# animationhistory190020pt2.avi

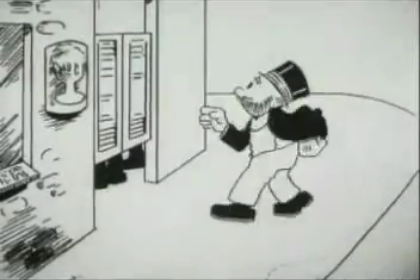12:16 There's a nice little stylistic touch in it.
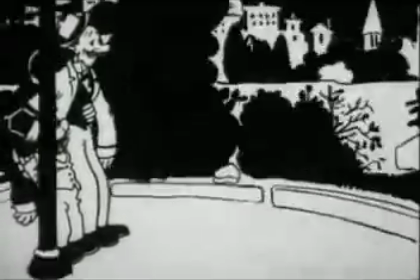12:20 The backgrounds do almost a 180-degree effect that takes the audience to Mutt and Jeff's drunken revelry in the park.
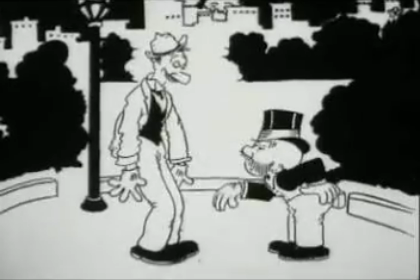12:29 And also, at the same time, the kind of spinning gives you a sense of their inebriation.
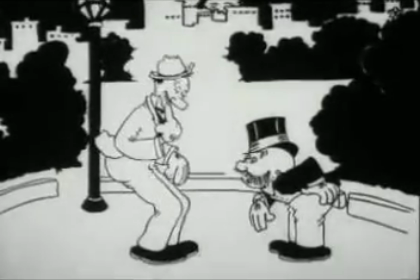12:33 The backgrounds are spinning around. That's a clever little device. There were probably more Mutt and Jeff cartoons made than any of the other screen adaptations of popular comic strip characters.
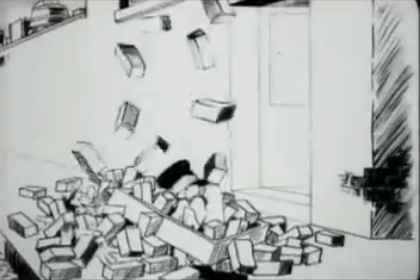12:46 And I think at one point, they were able to produce one a week. So it was almost the equivalent of a Sunday color supplement.
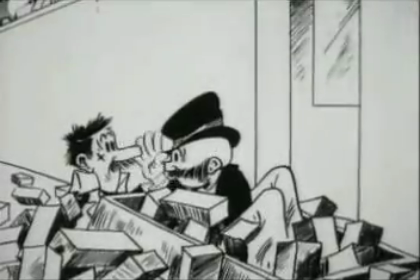12:53 Mutt and Jeff comic strip, every week you would get a new 35mm Mutt and Jeff short film.